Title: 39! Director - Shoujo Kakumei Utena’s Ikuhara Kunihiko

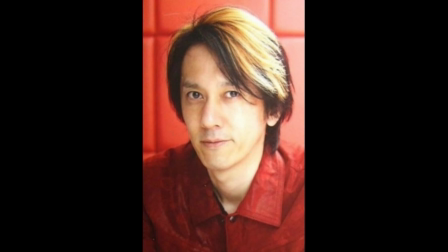Ikuhara Kunihiko is one of the most stylistic directors in the anime industry. He started his animator career at Toei Animation in
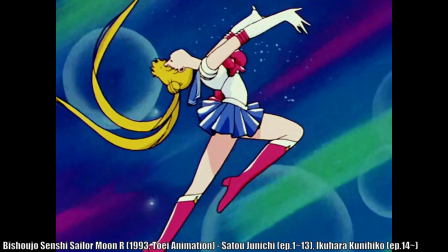1986 and made the directorial debut in 1993 with Bishoujo Senshi Sailor Moon R. Since then,
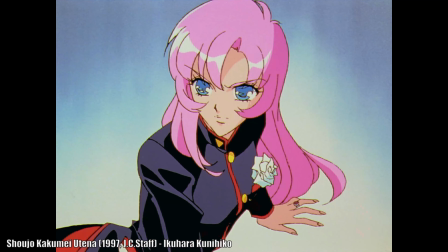he has directed many well-known anime series such as Shoujo Kakumei Utena,
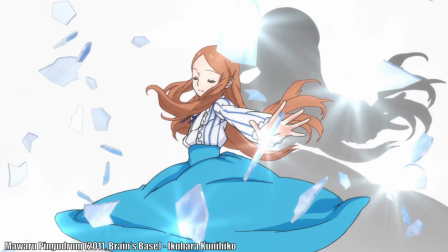Maoru Pingu드럼, and Yurikuma Arashi.
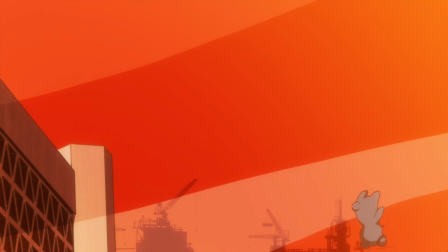In this video, I would like to analyze Ikuhara's style through his works, which are Bishoujo Senshi Sailor Moon S,
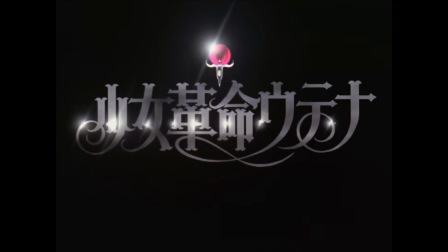Shoujo Kakumei Utena, and Yurikuma Arashi. Through these works, we can observe Ikuhara's directorial vision and unique cinematography.
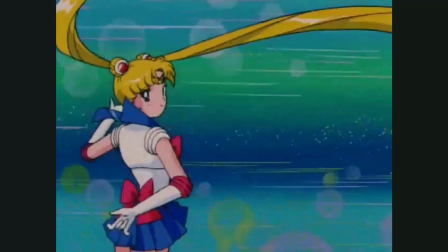Bishoujo Senshi Sailor Moon S, broadcast in 1994, is the third part of the Bishoujo Senshi Sailor Moon anime series.
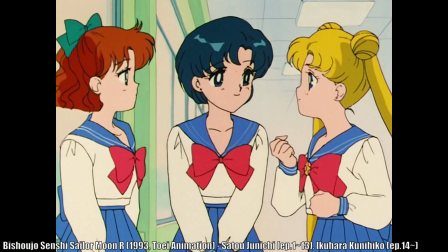Unlike Bishoujo Senshi Sailor Moon R, where Ikuhara became a director from episode 14 after the original director Sato Junichi stepped down,
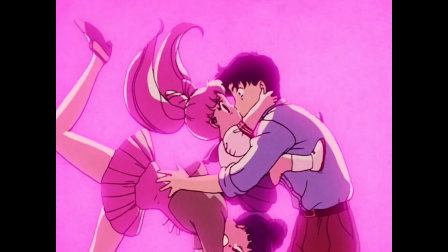Ikuhara was the director from the start for Sailor Moon S. Since Sailor Moon S is a mainstream series targeting a wide audience,
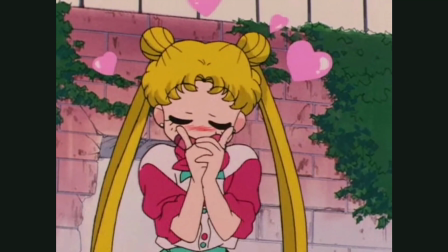Ikuhara could not experiment as much here as in his later works.
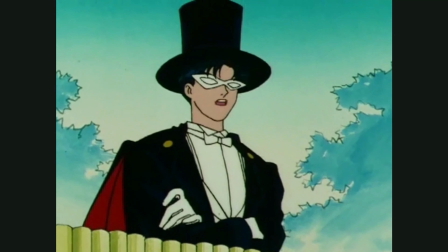Nevertheless, Ikuhara retains some of his characteristics that will be refined and reinforced in his later works.
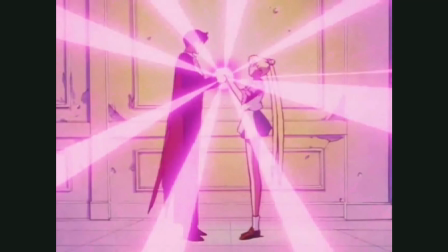The first characteristic is the unique sound design.
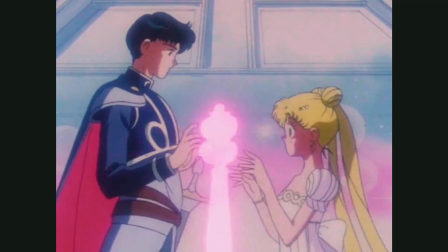Ikuhara often uses distinctive sound effects ranging from simple ringing sounds to full-blown musical arrangements.
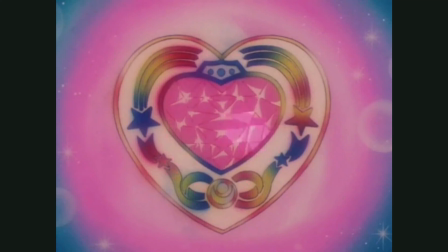In Sailor Moon S, the transformation scene and the Moon Spiral Heart Attack both have unique sound effects.
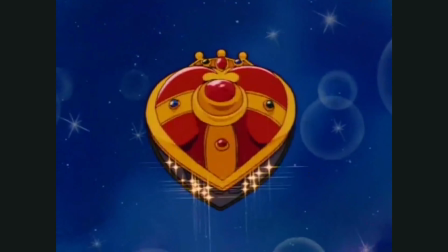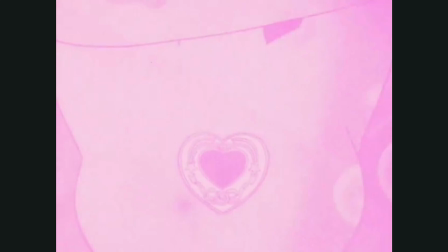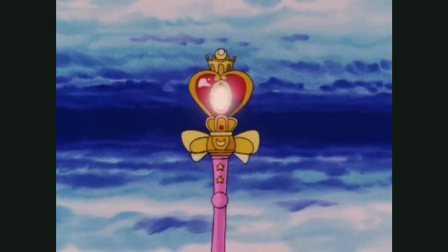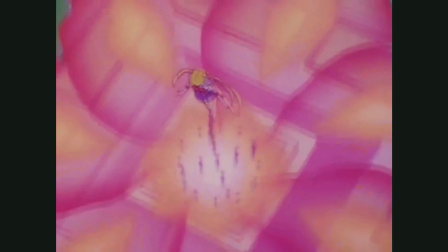These sound effects produce a mysterious atmosphere and help characterize each sailor warrior.
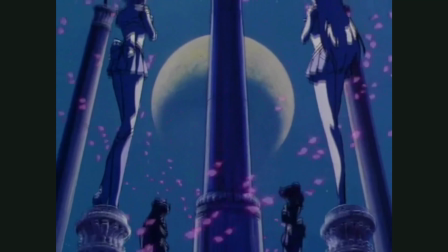Another characteristic is avant-garde cinematography.
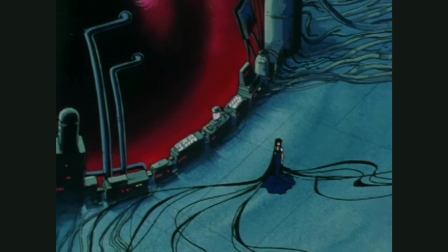Ikuhara widely incorporates avant-garde cinematography, and his works tend to feel quite surreal correspondingly.
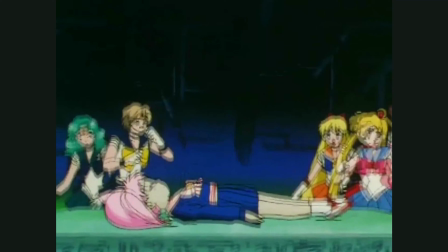In Sailor Moon S, Ikuhara resorts to a much milder approach since it is based on a popular manga series targeting a wide audience.
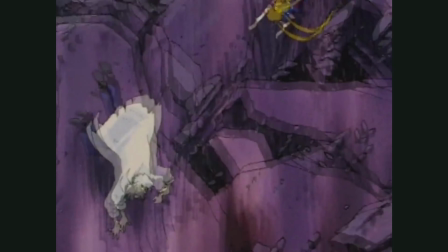Still, Ikuhara manages to incorporate avant-garde elements in certain scenes,
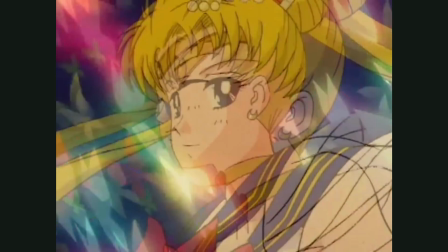mainly the transformation and the Moon Spiral Heart Attack scenes.
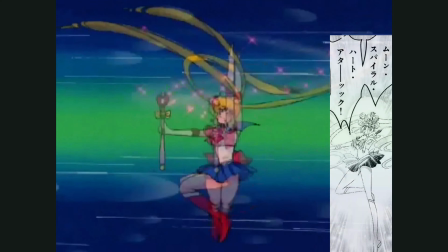Compared to the original manga representation, these scenes feel much more otherworldly and magical.
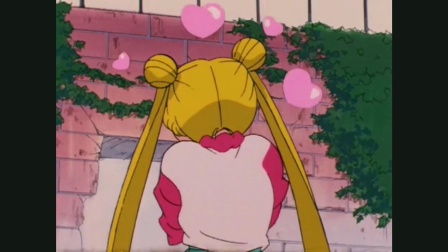Although Sailor Moon S does not fully demonstrate Ikuhara's directorial prowess,
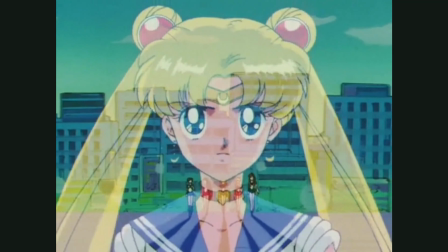it serves as a foundation for his directorial style, which will be refined and strengthened in his later works.
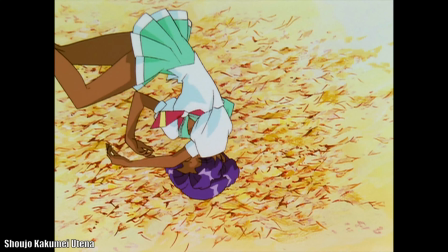Shoujo Kakumei Utena, broadcast in 1997,
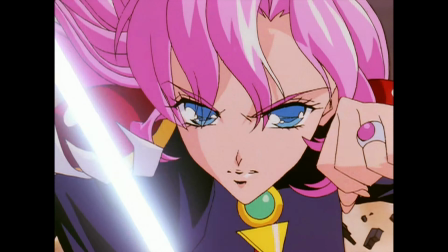is the original anime series produced by JC Steph and B Papas, a creator team with Ikuhara as the leader.
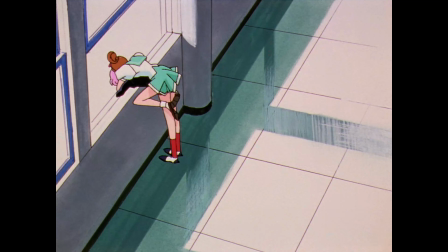Unlike the Bishoujo Senshi Sailor Moon anime series, where Ikuhara was somewhat shackled by Toei and his focus on mainstream appeal,
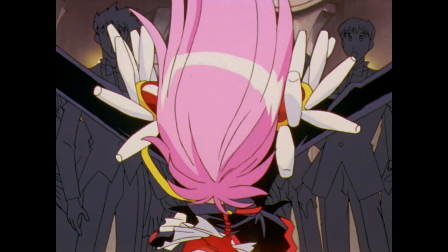Shoujo Kakumei Utena was free from those restraints.
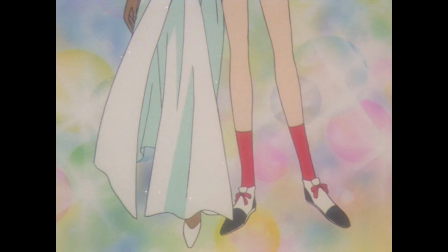Therefore, Ikuhara could freely express his ideas as a series creator without worrying about the source material and the original author.
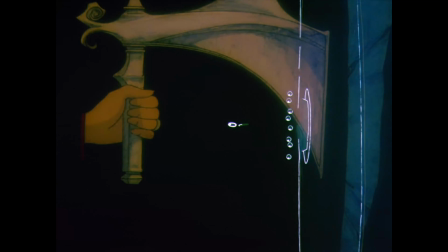As a result, Ikuhara's style is very noticeable in this work.
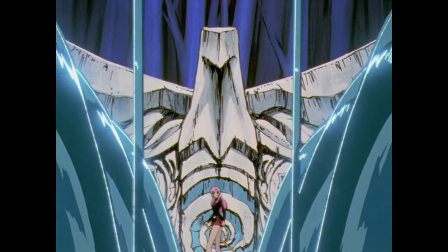Like in Sailor Moon S, unique sound effects are ubiquitous from start to finish.
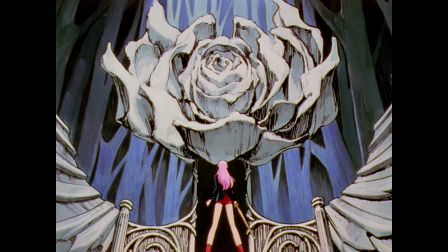For example, the scene where Utena, the protagonist,
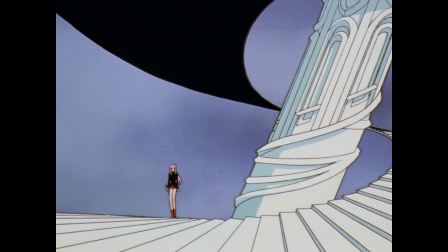climbs up the stairs to reach the top of the dueling spot plays a mysterious tune that feels ominous and dreamlike.
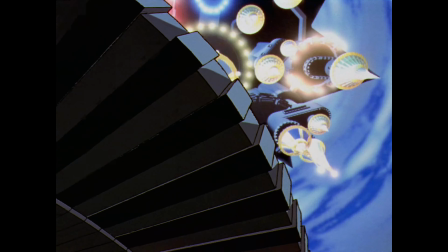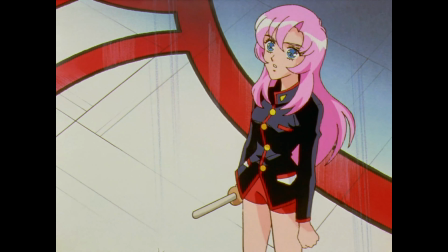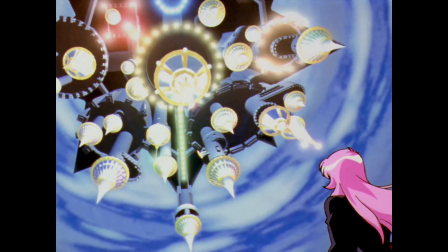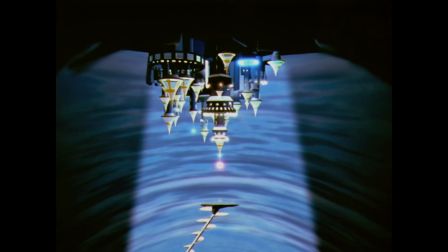Avant-garde cinematography is also recognizable.
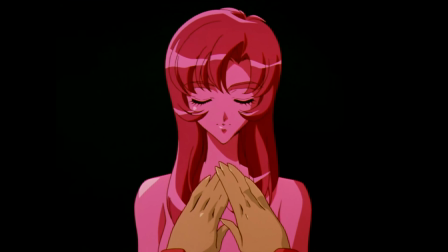Ikuhara presents each scene in such a way that the boundary between reality and fantasy becomes blurry.